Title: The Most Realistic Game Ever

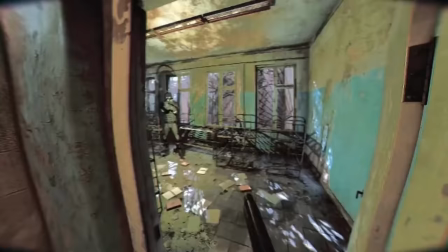0s
Late last year, this video took the gaming world by storm. What you're watching now is not real footage, it's a game designed to look like a bodycam.
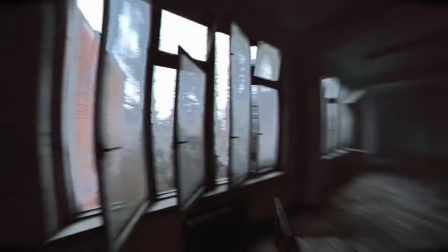8s
The video was released by its developer Alexandre Spindler and instantly it went viral.
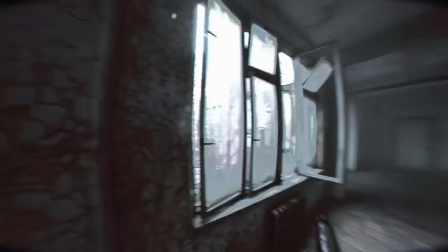14s
And I think it's pretty obvious why. This game at a glance looks almost completely real,
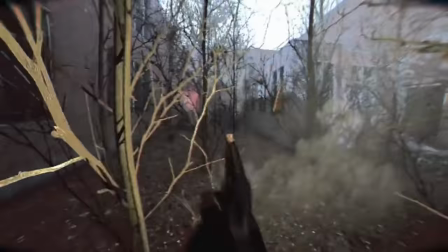19s
but it also appears like it might just be some clever engine trickery that would never really function as a video game.
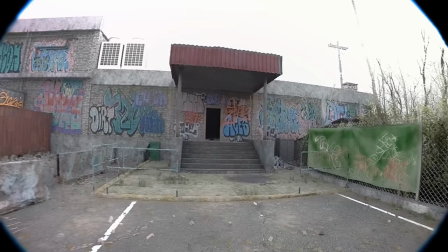26s
Or at least that's what we thought until Alexandre and his indie team revealed a new trailer for Unrecord.
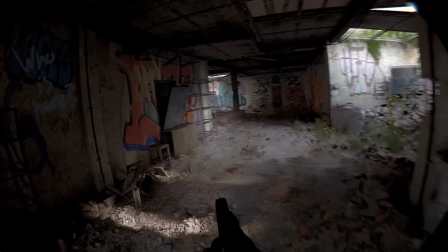33s
They're now making a story-driven Unreal Engine 5 single-player FPS where you play as a tactical
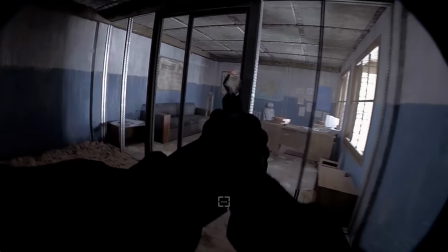39s
police officer trying to solve a complex case told from the perspective of your body cam.
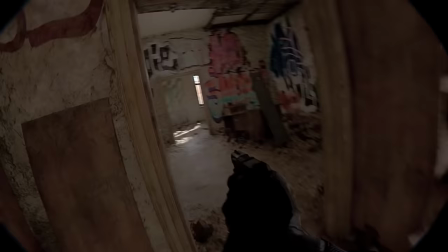45s
The gameplay will extend beyond just shooting bad guys to a multi-choice dialogue system and a diverse set of characters.
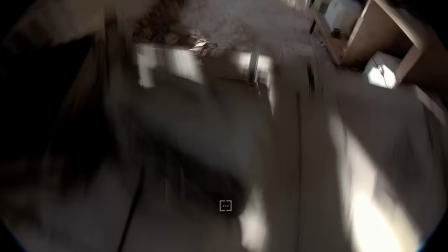52s
Now obviously the interest in this game stems from its presentation.
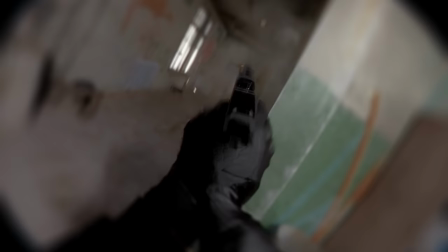56s
It's doing a ton of interesting things to help convince your brain that what you're watching isn't a game, including techniques like face blurring on characters.
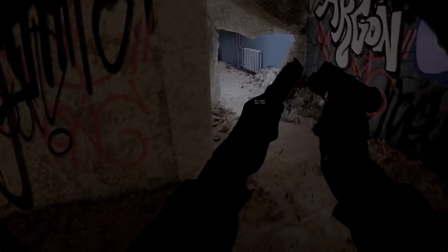64s
And today I want to take a deeper look at some of these things and try to break down what makes Unrecord so realistic and also how it's going to play.
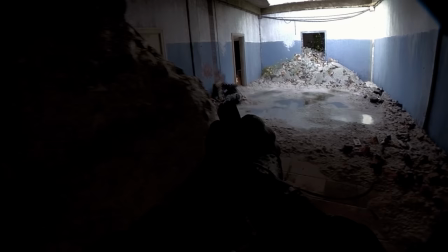72s
Some of the tricks appear obvious to me while others are much more subtle. Now one of the first things that stood out to me as just being exceptional is the animation.
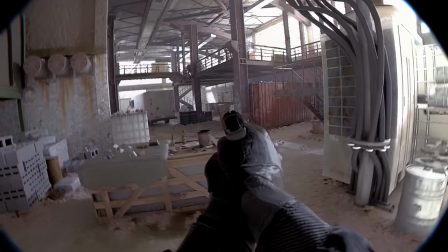81s
All of the weapon manipulation animations, hand gestures, and third-person character animations look extremely real.
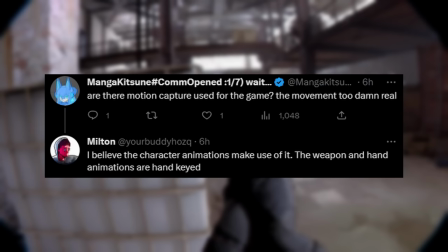88s
And the crazy thing is, an animator working on Unrecord, Milton Hort,
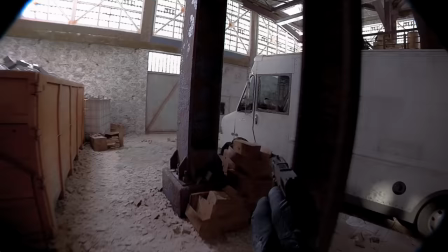92s
said that the weapon and hand animations are actually hand-keyed as opposed to being motion-captured.
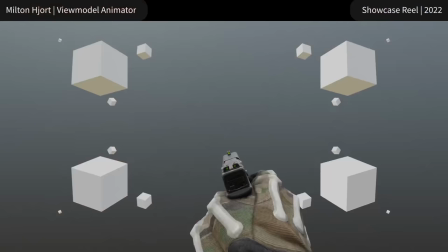98s
Building these animations from the ground up is no simple task. And looking at the rest of Milton's demo reels, it's clear that he has a talent for this specific type of look. his Mark 18 Glock demo reel looks like it was setting the groundwork for more realistic weapon animations.
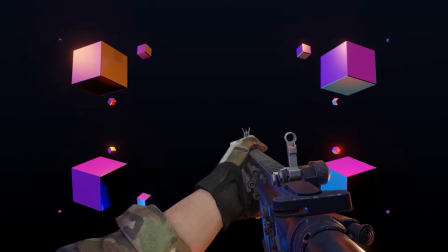113s
There's an incredible timing to each action, some shakiness to the movement, and you can even see the momentum of the weapon having an effect on the actual stability.
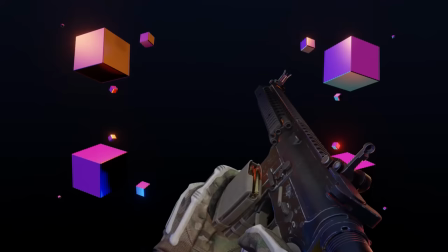122s
Now this style may not be desirable in your typical multiplayer shooter as it could be distracting or
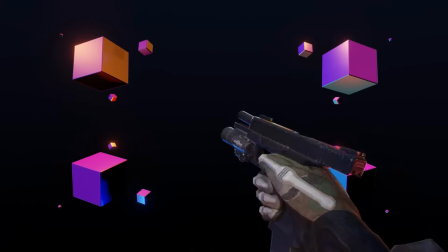127s
make it harder to actually scale the animation speed and likely require a lot more work per weapon to implement.
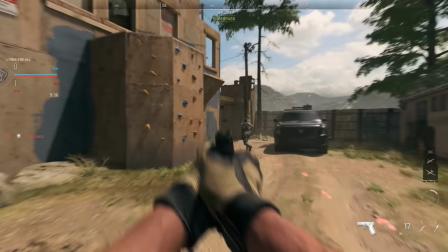133s
Just looking at the latest Call of Duty game, videos of the reloads have have impressed viewers to the tune of billions of views.
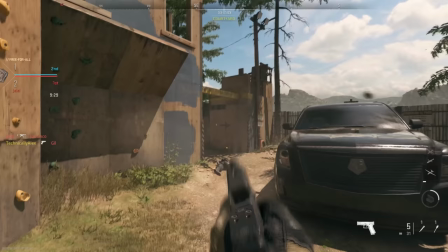140s
And the COD animations are extremely impressive, but Call of Duty is a game where gameplay has to take precedent over the presentation in many aspects.
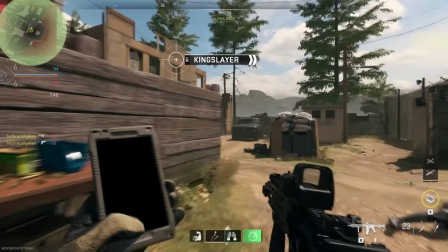149s
So while the animations from Modern Warfare 2 do look realistic sort of outside of combat when just watching them,
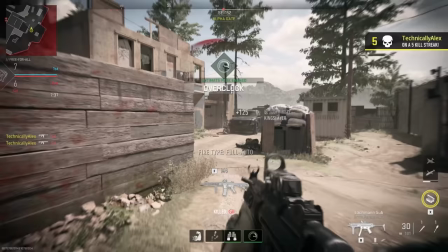155s
the actual gameplay and stuff tends to break the immersion.
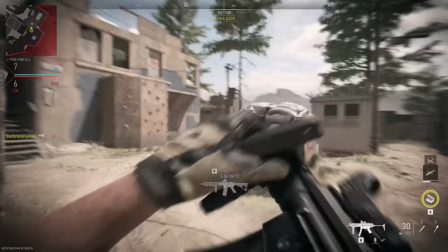158s
Animations get cut off before they finish, weapon models are deliberately poised to hide small details that would be a pain to animate,
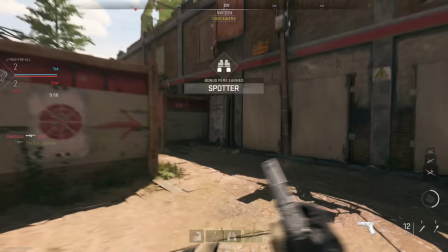165s
plus the quickness, accuracy, and speed of it all makes it seem a little less human.
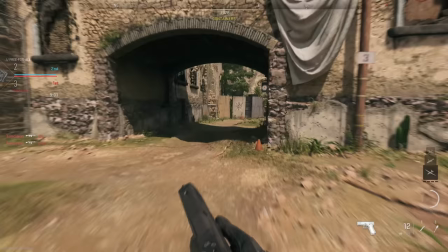170s
Just look at what happens to the reload animation when you start sprinting in Modern Warfare 2.
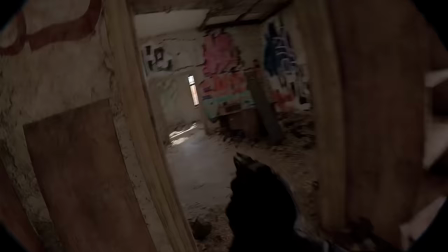175s
It gets cut off and transitions quickly to the character model sprinting. Now look at Unrecord when the character goes from walking to sprinting.
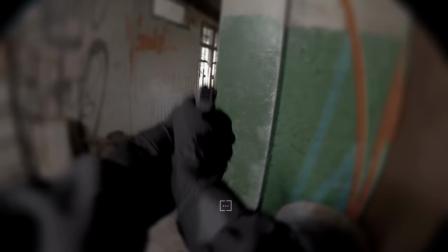182s
There's very little cheating happening with the animations, especially when he stops sprinting and re-grips the pistol.
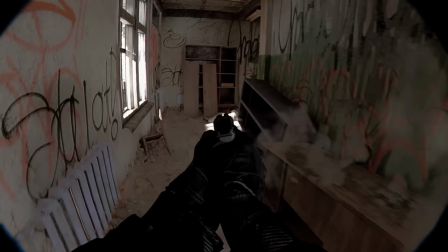188s
And when looking at Unrecord, it appears that they're putting the presentation above all It's hard to say how the gameplay might be affected by some of these weapon animations,
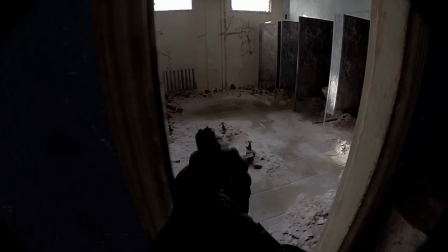197s
but it's certainly impressive to look at.
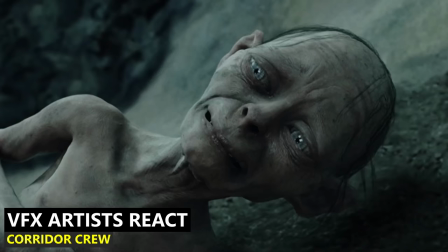200s
Often when VFX artists talk about what makes CGI convincing, they bring up those small imperfections that you'll only notice subconsciously if they're absent.
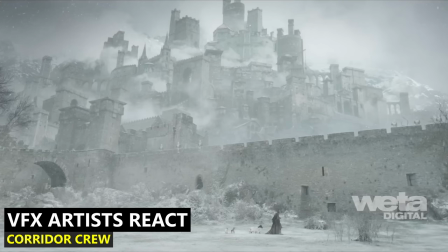209s
The pores on your skin stretching when you smile, muzzle flashes being a light source instead of overlaid in post, adding imperfections in the compositing process like smoke or camera shake and all these things when combined together
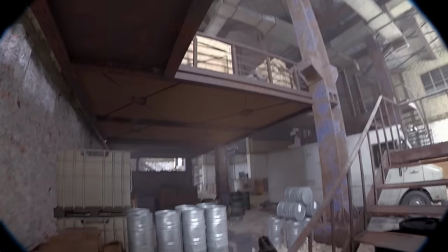222s
create convincing visual effects and it's very clear that the devs making unrecord know what they're doing.
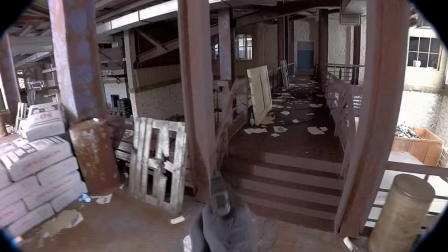228s
To me, one of the more obvious examples of the imperfections being added to the animation is just how much the secondary movement the character arms make as they move.
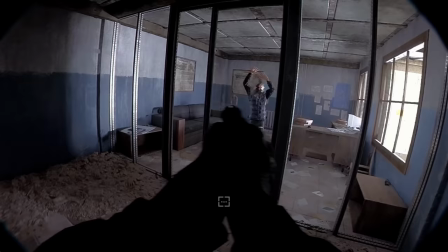237s
The gun isn't just locked into the center of the screen. It wobbles around like it would if you were to move in real life. This is something that a lot of modern FPS games do, but they only go so far because in a multiplayer FPS,
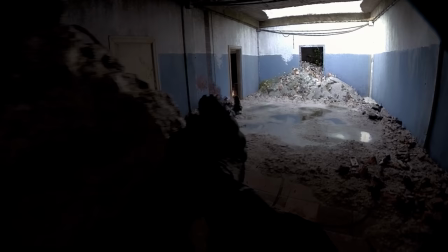249s
your gun model has to represent where it's being aimed as much as possible.
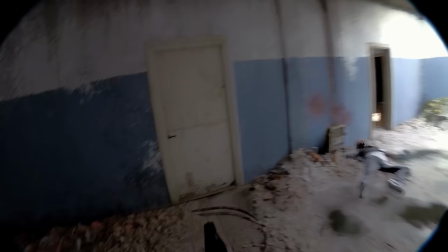253s
And the other aspect of the animation that stands out is just how many unique animations there are on the trailer.
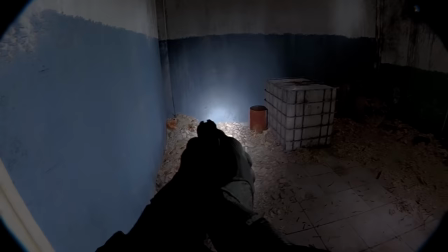259s
And while I'm sure a bunch of it is recycled animations being used multiple times, the addition of that secondary motion caused by the character moving hides a lot of that repetition incredibly well.
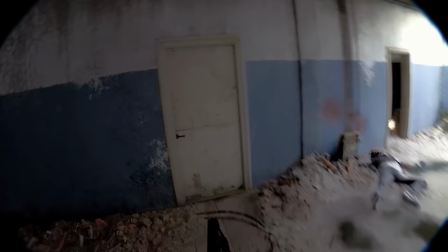270s
To me, the only time the animation really sort of breaks down or looks too repetitive is when the character kicks a door open
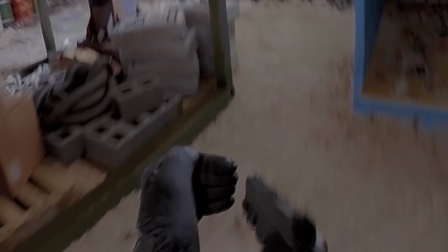276s
and when he takes his hand off the gun and the fingers sort of stale curled up like an action figure's hand.
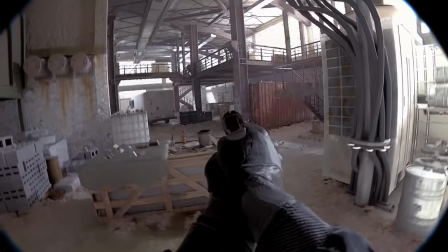283s
Outside of those two moments, there's very little going on to actually pull you out of the realism. Now the enemies seen in the trailer are shown in glimpses or rather flashes of action, so it's hard to see how they react in detail to gunshots since the whole screen goes kind of crazy during gunfire.
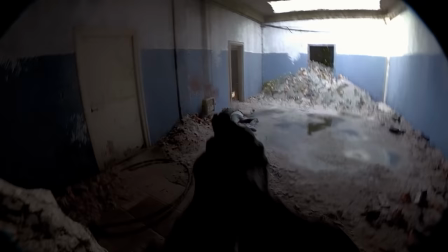300s
But the way that they interact with the environment after being shot does sell the animations really well.
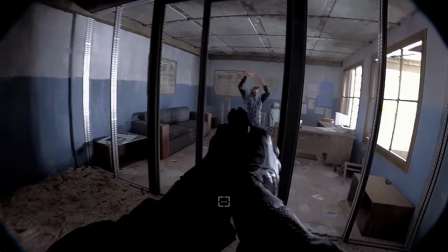304s
However, at the end of the trailer when the character has his hands up in the surrender pose, things fall apart just a little.
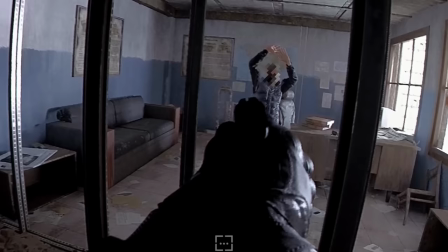310s
His shirt doesn't crease or ripple the way that you might expect it to in real life, and there's some jumpiness between his standing and falling animation states,
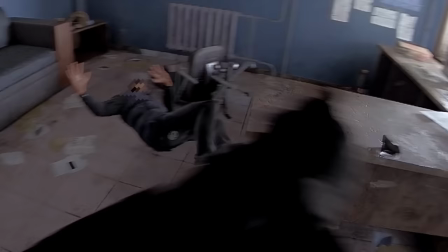317s
but none of that is stuff that couldn't be improved on nor does it stick out massively. You also completely forget about it when the entire room explodes.
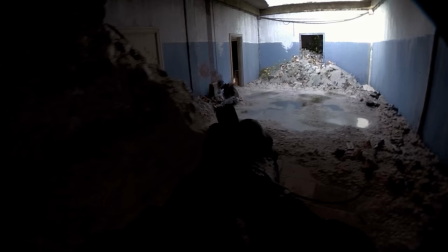326s
Now certainly a big cheat that the devs are employing is censoring faces.
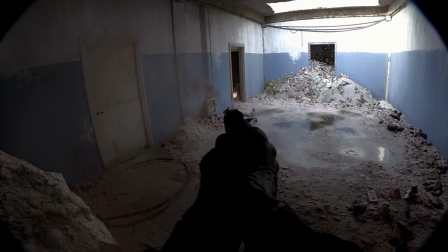329s
Like I mentioned earlier about the subtle details of VFX, there's nothing harder to make look real than a human face.
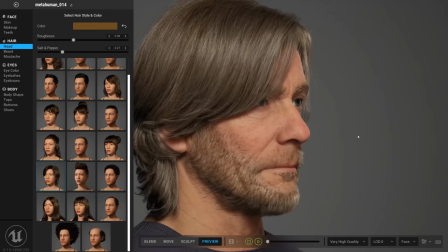336s
It's the thing that we spend our entire lives staring at in the mirror.
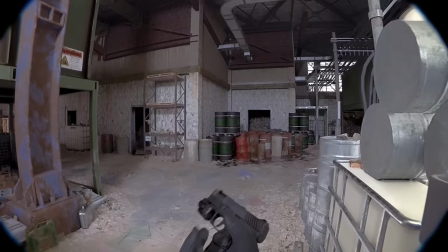339s
So taking advantage of the body cam theme and censoring the suspects faces is a brilliant move by the devs.
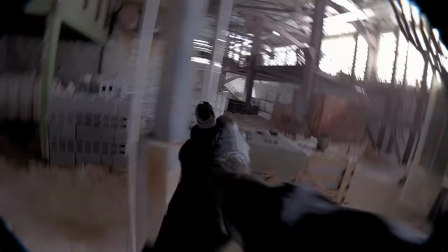346s
It basically ensures that they only have to worry about facial animations when they can do them convincingly.
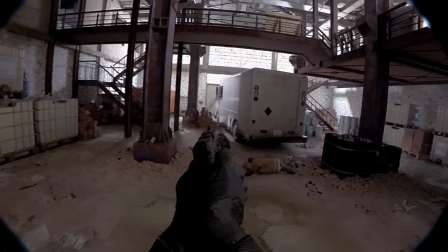351s
That's probably going to save them a ton of time in the development letting them focus on stuff that they can't hide like all of those weapon animations.
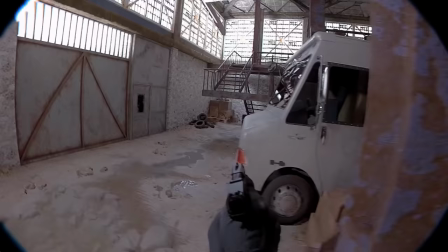359s
Now without question, the biggest trick that the devs are using to make the game look so real is the whole body cam aesthetic.
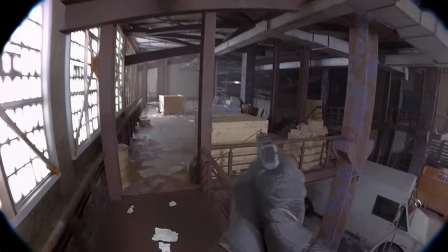365s
Simulating life and making it look photo real is crazy hard. Simulating life when filmed on a crappy body cam is less difficult.
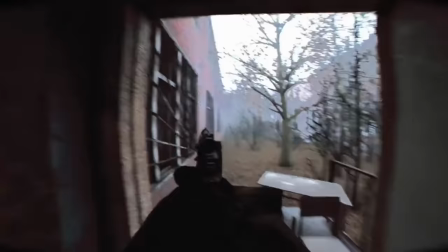374s
In fact, the original viral video was made with an Unreal Engine level asset that other devs are familiar with.
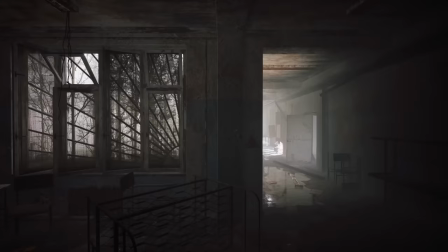380s
In In fact, I downloaded it and walked through the level.
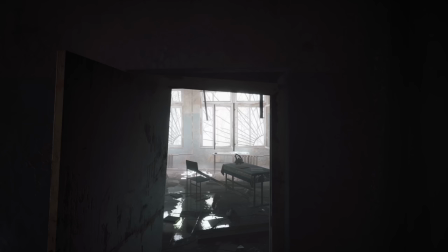383s
And looking at this level without the body cam fisheye effect, pixelation, and blown out lighting, it's much easier to see the imperfections in the world.
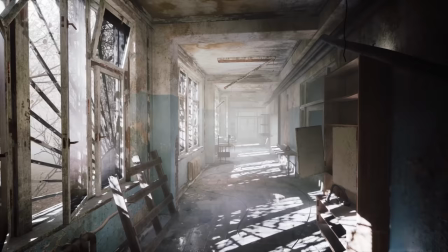391s
It's still a great looking asset and Unreal Engine 5 is incredible,
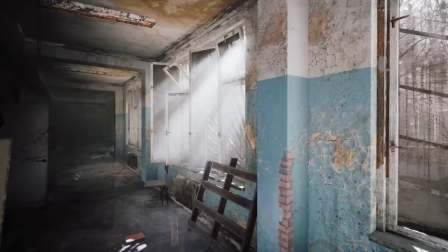395s
but it does illustrate how the devs are able to get around a lot of the limitations of the game engine when it comes to photorealism by crushing the color space,
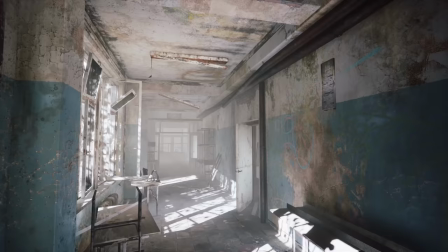403s
having the brightness levels blow out the sky, and reducing the clarity at the edge of the screen. Unrecord isn't making a game that looks like real life.
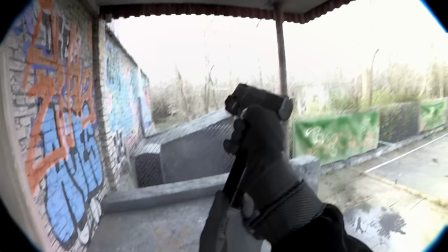412s
They're making a game that looks like real body cam footage, which is a significant distinction.
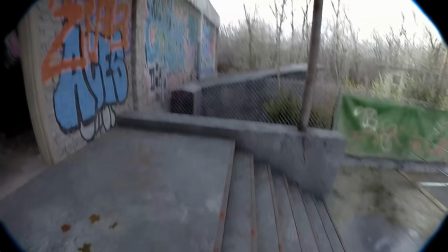417s
That said, it's still incredibly impressive, expertly done, and very innovative.
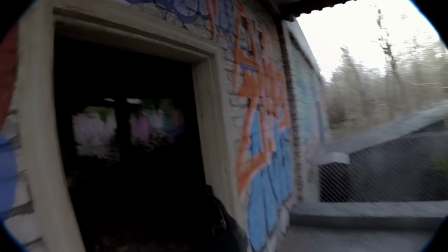422s
The way that the camera's exposure changes when it's pointed at bright and dark objects is also convincing.
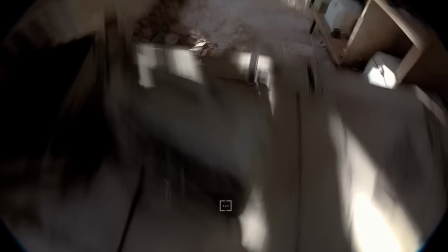428s
It's not just them slapping some contrast and distortion onto the gameplay as a basic shader.
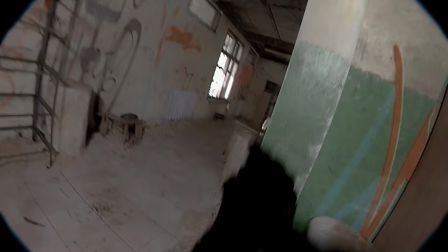433s
They're simulating how a real camera behaves when you just set it on auto record or a standard body cam which is always set to auto.
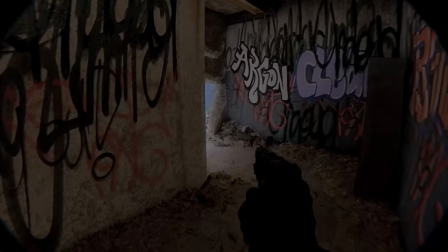441s
Now of course one of the bigger questions I have is how does it play and will it be fun to play?
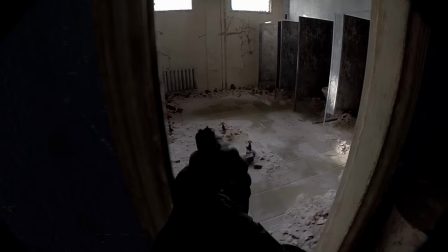446s
Watching the footage I couldn't help but think that playing this for any extended period of time might make me extremely sick.
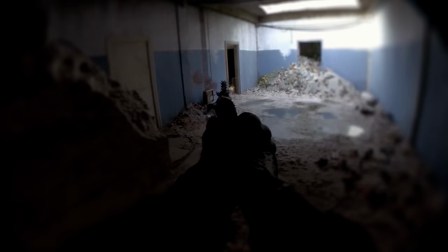452s
The motion sickness could get really intense but sometimes when you're actually in control of the character it can be less severe so it's hard to tell from the footage.
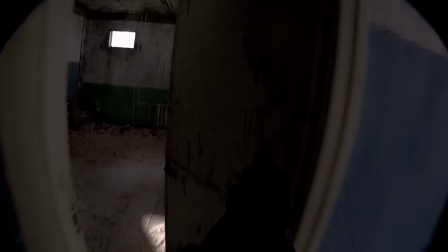460s
Now also when it comes to aiming, there's a lot of situations in the trailer in which the gun sights are not lined up with the camera.
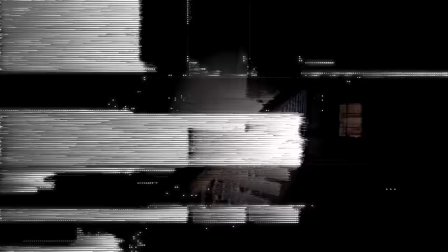468s
This makes the footage look far more real, but also I believe the game is probably going to be using a healthy dose of auto-aim to get the shots to land.
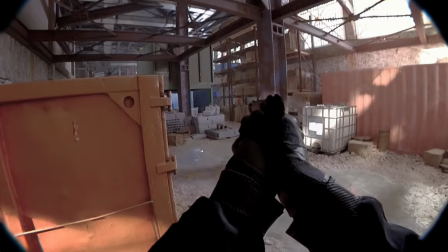475s
Which honestly could work fine for a single-player game that's based much more on presentation and your character's movement versus your aiming skills. In fact,
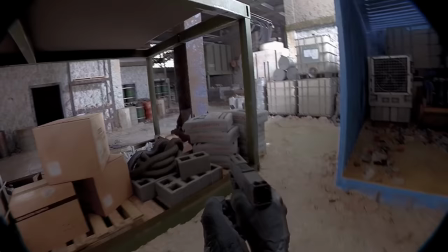484s
it would be kind of interesting if the gameplay's skill revolved more around how you clear an environment based on your cover and pying angles versus just your aiming skill.